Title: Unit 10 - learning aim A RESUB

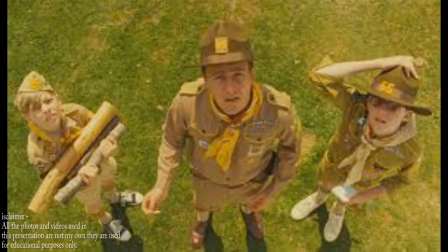So low angles are used to make the character appear bigger than they actually are. High angles are the opposite of this, as they are taken from high above, so it makes the character seem smaller than they are.
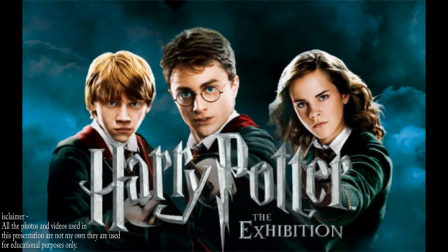Many angles like this are used in Harry Potter to portray them as either a heroic character or make them seem small and weak.
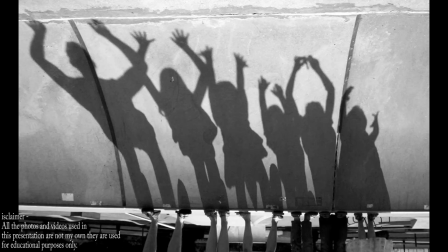Low-key lighting is used when something bad is about to happen, so it builds suspension. Shadows are also used to create tension in films such as horror movies, for example, The Purge.
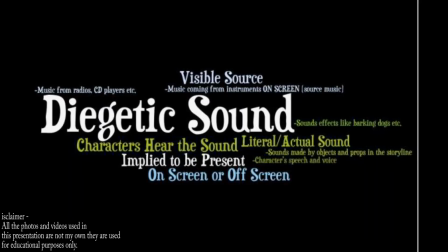Diegetic sound is sound that comes from within the film. For example, the dialogue of the actors speaking counts as diegetic sound.
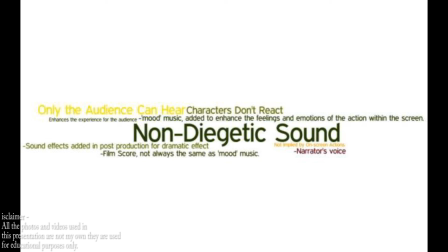Non-diegetic sound is the sound that actors cannot hear from within the film, so for example, a theme tune or background music.
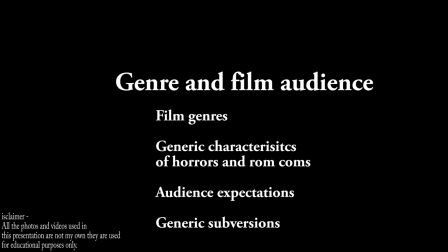Finally is genre and film audience. This includes film genres, generic characteristics of horrors and rom-coms, audience expectations and generic subversions.
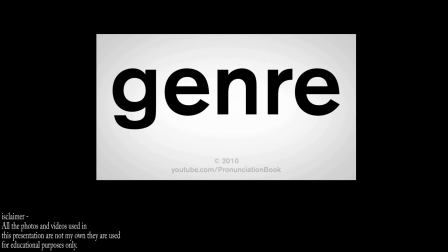Genre is the way movies are separated from one another. Some examples of this include horror, comedy, thriller, rom-coms, etc.
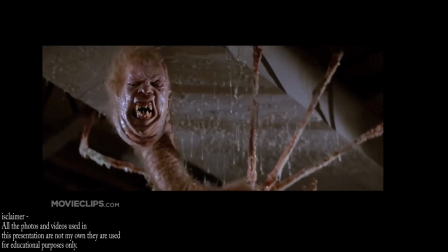The generic characteristics of horror movies use elements such as jump scares, low-key lighting, abandoned settings, and a monster or demon.
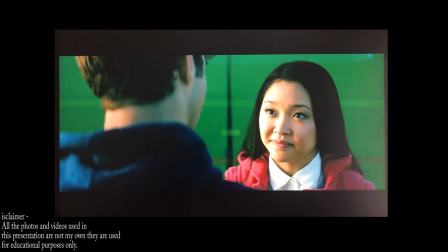However, on the other hand, the generic characteristics of rom-coms include happy endings, romance,
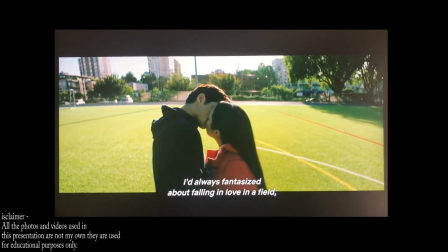cheesy meetups, light-hearted, and also a bit comedic. A generic subversion of a horror film would mean that the initial ending of what the audience would expect is the opposite.
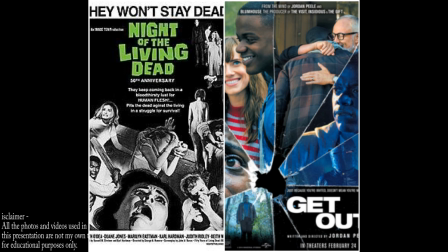For example, in The Conjuring, towards the end of the film they got rid of the demon. However, at the very end of the film we find out the demons are still there. Another example of this would be Insidious.
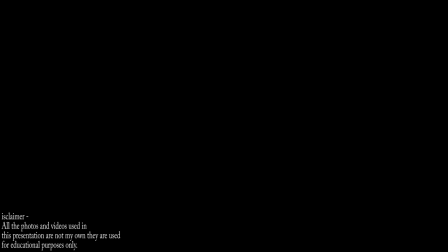This is the same for rom-coms, as we expect for a happy ending where the two characters get together. However, in the generic subversion they do not end up together, e.g. 500 Days of Summer.
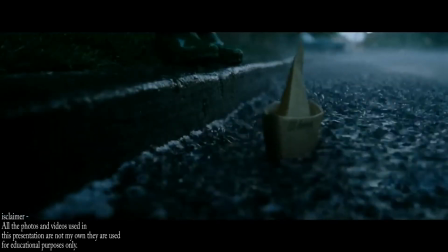In the opening scene of Muschietti, low-key lighting has been used throughout.
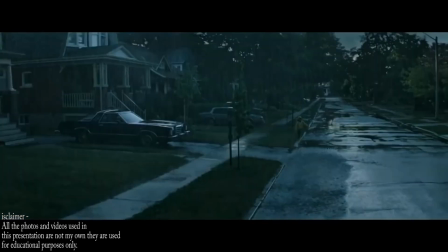This is to ensure that we, the audience, were to focus on whatever the main object is in the frame. So, for example, in this opening scene we are focused on Georgie and his boat,
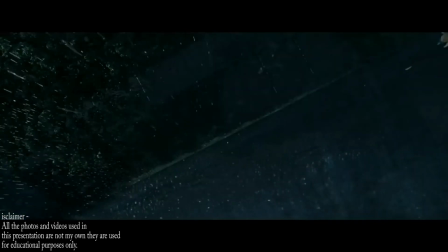and then the focus changes to Pennywise and Georgie. This is an effective technique as it adds to the suspension of what is about to happen.
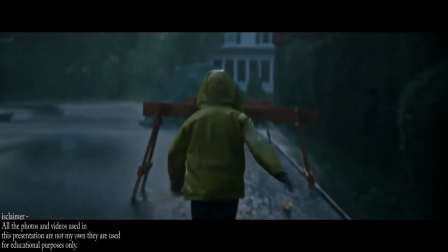The sound used in this scene also helps build suspension and puts the audience on the edge of their seats, ready for whatever is going to happen.
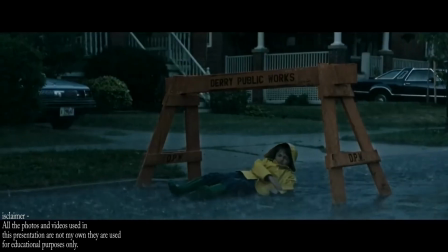This is a technique that all horror films use because the combination of the dramatic
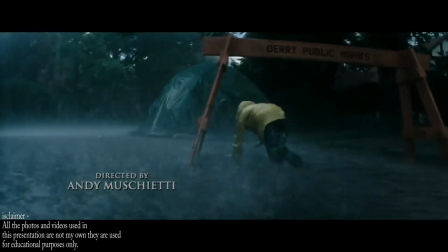sound/music and low-key lighting gets the audience adrenaline running until the element of surprise kicks in, e.g. a jump scare.
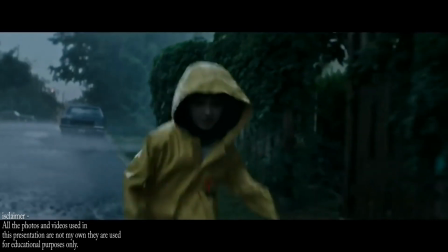Muschietti also puts Georgie in a bright yellow raincoat and portrays him as being happy and joyous from playing in the rain.
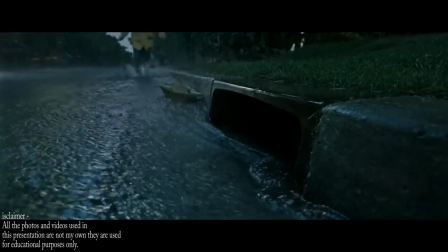This shows his innocence as a child and how unexpected it is.
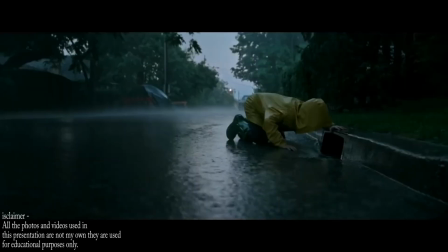Pennywise has also been placed in the sewer for this scene, which is unusual for a horror film, as most are set in abandoned settings.
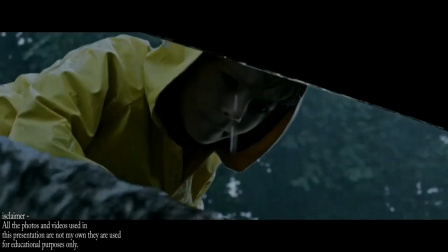This makes the audience feel vulnerable and unsafe as sewers and drains are everywhere in the roads compared to abandoned houses or castles,
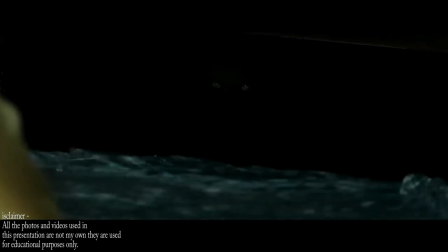so it makes them question whether a clown will be there or not. Lots of panning shots and bird's eye view angles have been used in this scene.
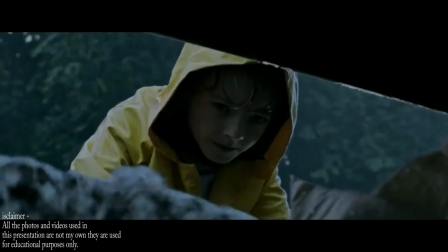I believe these were used to show how small Georgie is, which again shows his vulnerability and weakness as a child compared to the roads and cars.
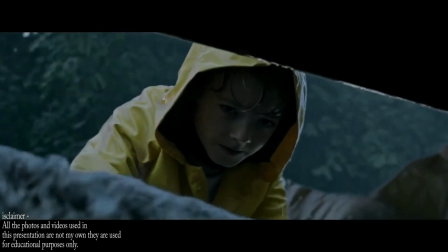The use of stylistic codes shows some traditional aspects of horrors in this scene, however not very many.
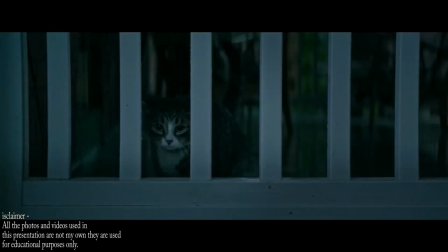For example, the use of it being set in a sewer is not a traditional horror convention, which is what makes it different from the others.
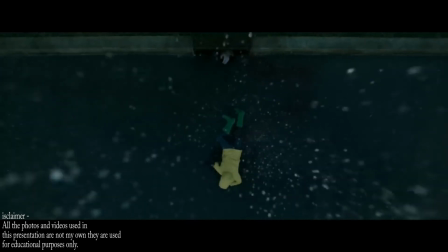The target audience of it would be teenagers to adults, as it is appealing to most age groups due to its use of untraditional elements.
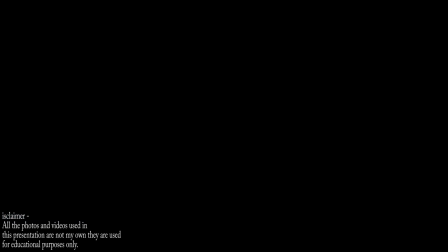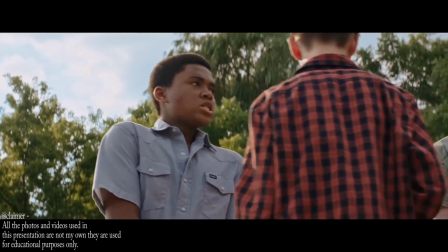In the ending scene to it, music has been added to make them appear more heroic when cutting open their hands and making a blood promise to each other.
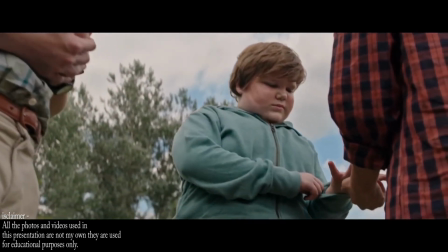As well as this, the director has used low-angle shots to make them all appear bigger than they are and portray them as heroes.
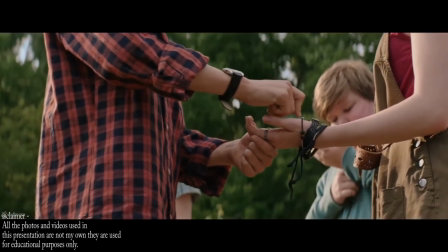The end scene has been set in a field where only the group of friends are found, so this could suggest that it is their secret hiding spot away from everyone else.
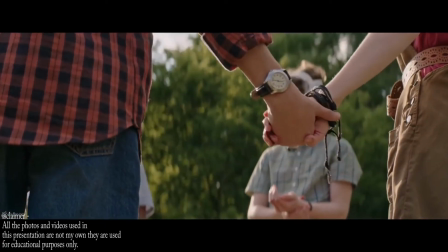When being edited, lots of cuts too have been used when Beverly is telling the story.
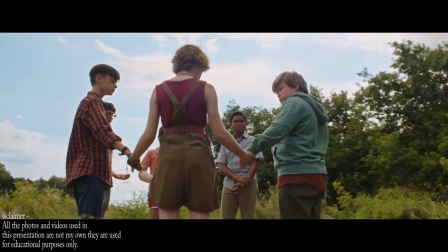This is so that the audience can see each character's reaction to when she is telling the story.